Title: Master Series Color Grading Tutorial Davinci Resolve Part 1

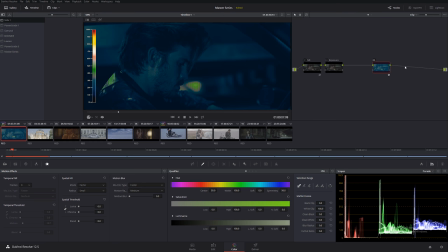(8:23)
In many studios, when you do color grading, obviously, you know, we're on a budget here, so we're using the software version. A lot of professional grading monitors actually have the function of the false color built into them.
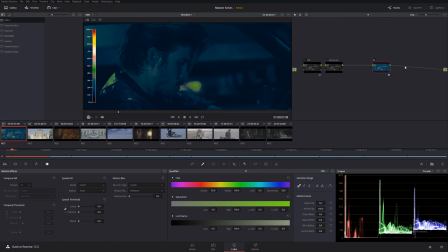(8:38)
So if you can imagine, you know, a very expensive, very good color grading studio, they have, you know, maybe 5 or 6 different monitors. One for, let's say, false color. They have another monitor just for scopes. You know, they have a big projection just for video.
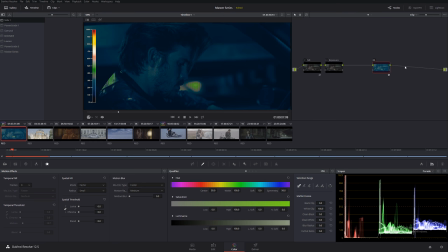(8:55)
They have the client monitor. So definitely there's a lot more things going on. However, I want to say again, special thank you to Simon Pixels for making this plugin. This plugin is definitely a lifesaver for smaller studios or people like me who does a lot of freelancing.
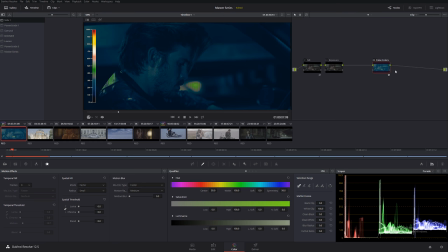(9:12)
And, you know, I can't put 20 monitors in my room. Let's rename this, and we're going to call false colors, okay? And the reason why I'm using false color, that way we can just visually see better what's going on.
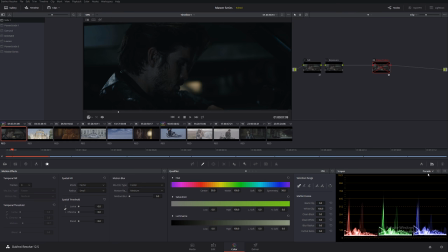(9:26)
You know, basically false color is the same representation of waveform or RGB parade, okay? So let's turn it on, and let's go in our exposure. And one of the very interesting signatures of a real film look
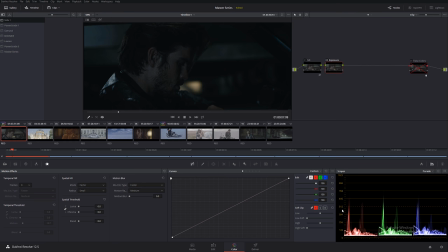(9:43)
that film usually somewhere around 300 to 500. Very rarely they go above that. When you have this whole thing stretched, you're no longer getting that film look. You're actually getting video look. And I know a lot of filmmakers and colorists do the same mistake.
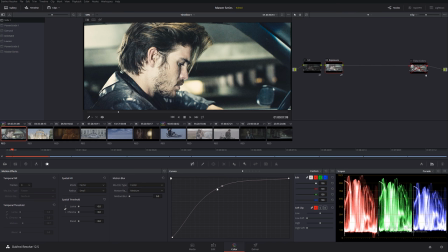(10:02)
You know, they try to basically stretch everything like this, and then they wondering, you know, oh, how come, you know, it doesn't look like film. It looks like video. And by the way, here's another example of very well shot footage. Even though I did it, you know, crazy thing, the footage actually looks very pleasant.
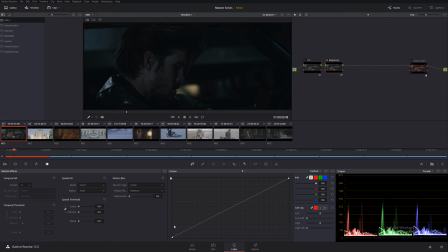(10:22)
So that's another huge benefit of very well shot footage. Anyways, let's stop playing games and let's continue.
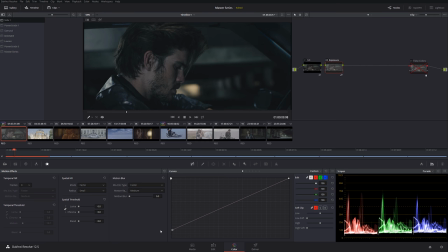(10:30)
I'm going to bring shadows just a little bit, okay? Because I wanna... It's a night. I know a lot of filmmakers try to make night look like day. They crank everything up. I mean, there's no reason doing this. Okay, so let's check it out.
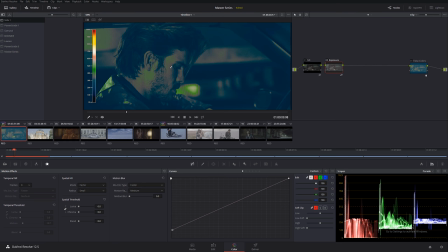(10:48)
Before and after. Perfect. I start getting that very nice little bottom mid-tone highlight in his skin. That's pretty much where I want to keep everything. So let me turn off the false colors. And even as of right now, I'm very happy from where I'm seeing. So let's see.
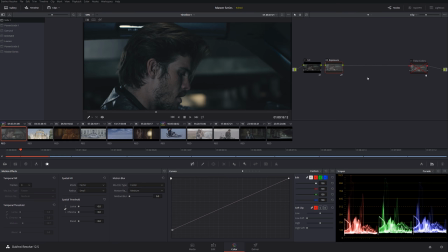(11:08)
The footage looks very nice, very clean. Okay. Very, very good skin tones. And I'm going to create... Actually, let's check it out before we're going to go there. Let's check it out, the vector scope. See, we don't really have too much saturation. We're pretty much keeping everything very desaturated.
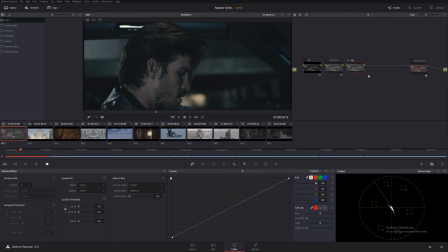(11:28)
So let's create another node. And in this node, I'm going to call this saturation. Okay? And I'm going to increase saturation individually, red, green, and blue, individually per channel.
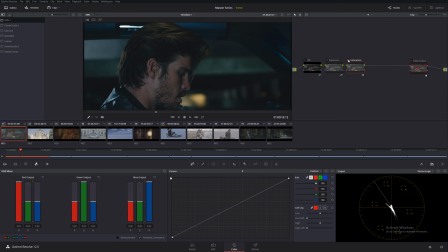(11:43)
That way we have a little bit more vivid colors, you know? So let's take a look. Before and after. Before and after. That definitely brought a lot of more edge to the shot.
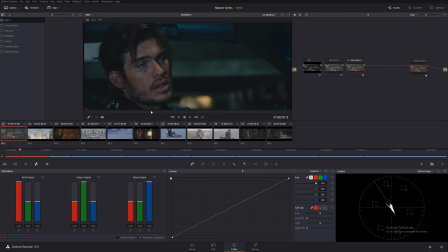(11:58)
So let's see. I really, really like it. Very nice. Okay, very, very good skin tones. Okay, perfect. So let's check out this whole thing before and after. As far as, you know, getting a very pleasant look, we're actually getting there.
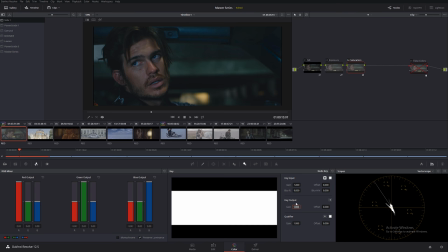(12:16)
Now, this saturation a little bit too much. So I'm going to go to the key right over here. And I'm going to put 0.700. So I'm just taking it down a notch because I don't want this thing to be way too crazy. So I kind of like that.